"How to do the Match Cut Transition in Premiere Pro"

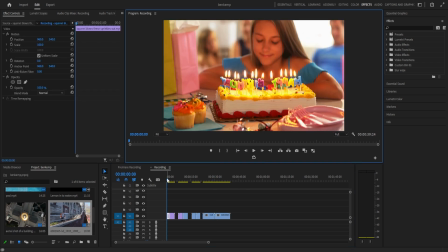[0:00]
In this Premiere Pro tutorial, I'm going to show you a video editing concept known as the match cut.
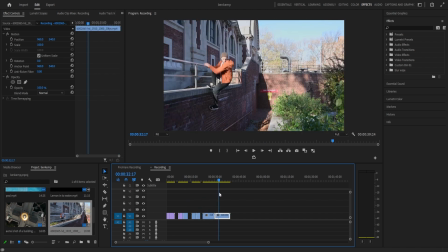[0:05]
So, as you're watching, there's a bunch of different examples here that I've kind of come up with, where we're transitioning from one clip to another with just a simple cut, but we're either creating some sort of continuity in the motion,
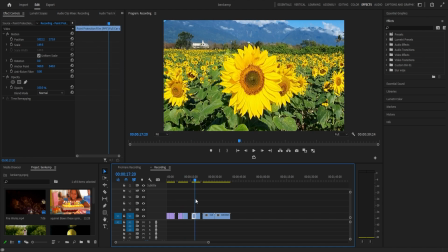[0:18]
the texture, the shape of the image, or the camera, or the subject in the image, to create kind of a seamless transition from one cut to the next. So in this first example, we have a match of the subject walking, the kind of slow motion, the pace of it.
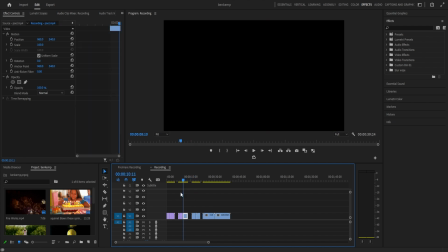[0:33]
But overall, it goes hand in hand from one to the next clip.
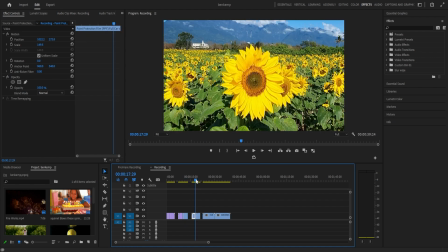[0:38]
It's a great transition that kind of connects these two clips, whether they're different scenes in a film or different locations, or they relate to each other somehow.
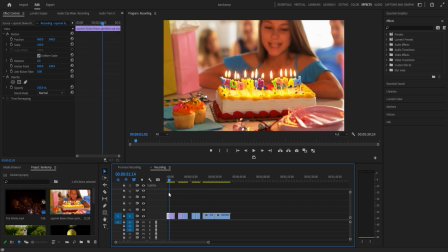[0:47]
In this case, we're using a moment of impact. So as soon as the squirrel blows these sprinkles out, we also cut to this firework scene, which could be great for some sort of montage or transition there.
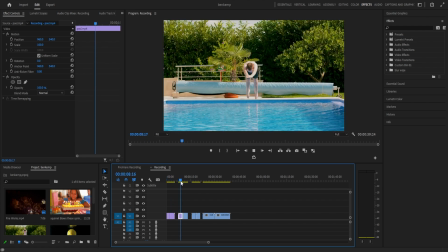[0:59]
This case is really unique. We have a flower and then an aerial shot of a building where it kind of has a flower type of pattern.
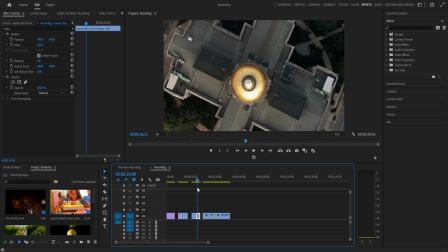[1:07]
It's a great transition from this clip to the next that kind of connects the two shots together.
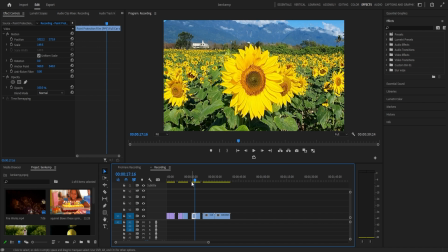[1:13]
So I put many examples here, but just to show you how you might do this.
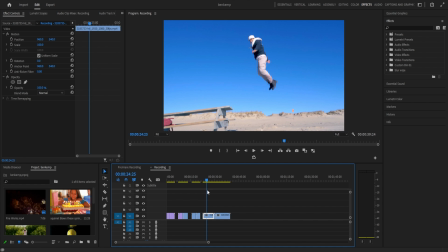[1:17]
If I did have two clips together, and let's say I want to match this into a clip of another scene of someone jumping. I have the two clips together and there's different moments. There's this moment of impact. This one as well. There's this moment of impact.
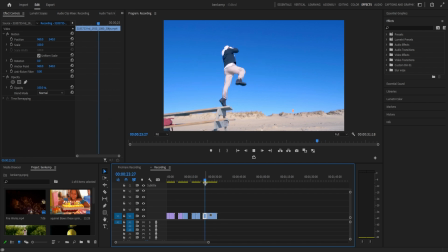[1:32]
So I might just want to cut the clip perhaps right here in the middle of the air and then find the moment in this clip where we're in the middle of the air kind of spinning. And then bring those two clips together with just that simple cut. And that could be a good way to cut between these two. Another example, if I have this clip of this man diving into this pool,
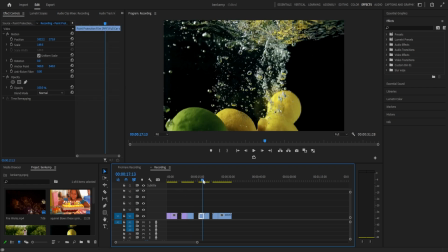[1:53]
I might want to find the exact moment where we submerge, and this is great, where you can use the arrow keys left and right on your keyboard,
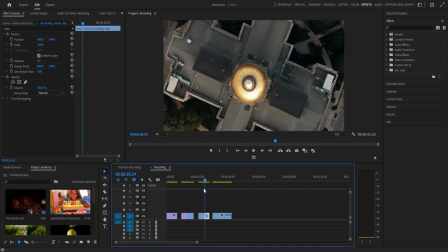[2:01]
and perhaps create a cut there. And then I have this other clip of these lemons and limes being dropped in underwater.
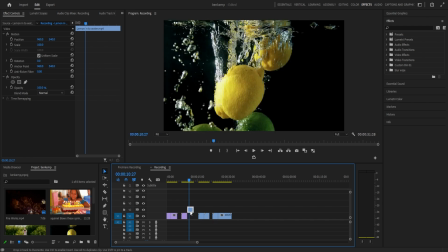[2:08]
I might want to find a nice moment of impact on those, just trim those clips, and then bring them together and see how it looks.
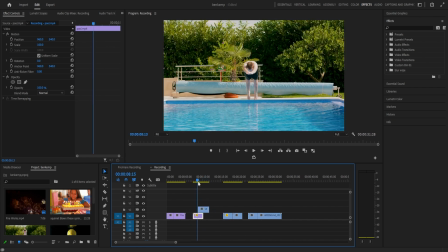[2:16]
So in this case, I can kind of get that splash illusion. You want to watch it back and play with the timing. Another thing you can do to look at this is when you are editing the clips together, instead of doing it on the same track, you can also try doing it on the track above.
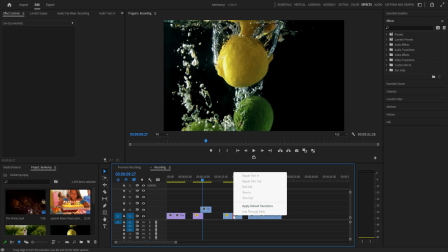[2:31]
So in this case, you can easily slide in or out, and there's other tools in the toolbar to allow you to slide your edit.
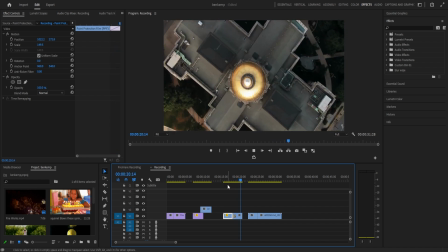[2:39]
In this case, I will be able to kind of trim and match, And then if I want, I can merge those clips in on the same layer.
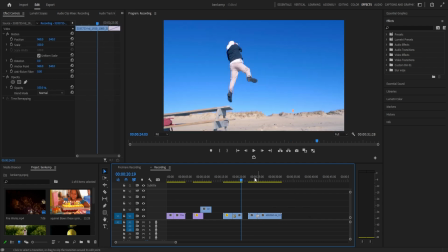[2:46]
Now the same way you can do a match cut, you can also do a same simple match dissolve.
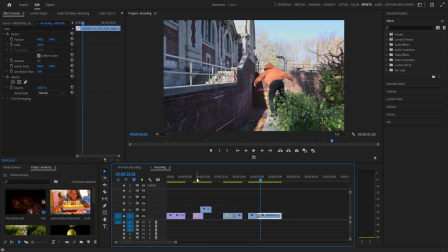[2:51]
So I can add a cross dissolve there. Same idea, but you just kind of want to find the moment where the timing is right.
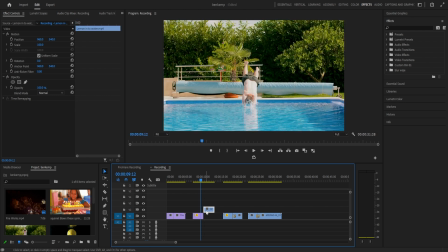[2:58]
The motion of the clips go one in hand in hand with each other. And there's a lot of cool creative uses.
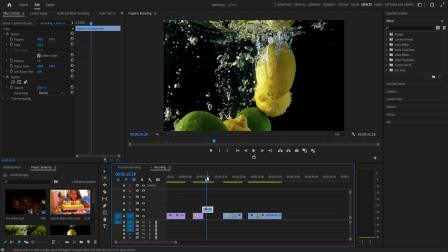[3:04]
This is a great way to. Make your project a lot more cohesive and bring it all together without doing any sort of fancy transitions.
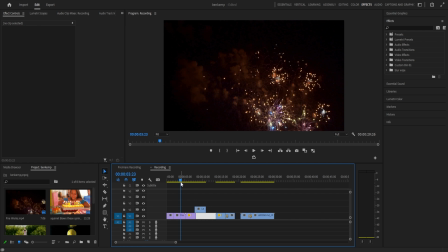[3:13]
At the end of the day, it's still a cut, but we're matching the camera and subject movement to make things make sense more.
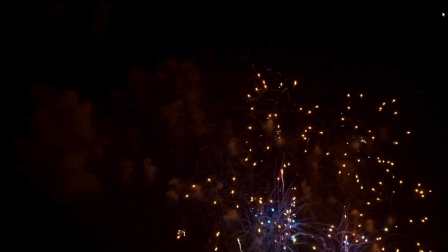[3:19]
So this has been the concept of a match cut. If you did enjoy this tutorial, you can check out a bunch of other tutorials in the playlist on my channel.
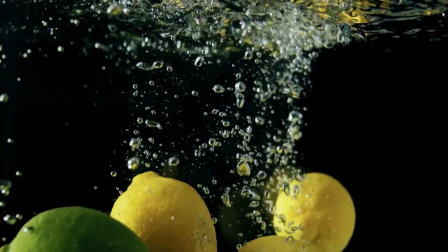[3:28]
Thank you so much for watching, and I'll see you in the next one.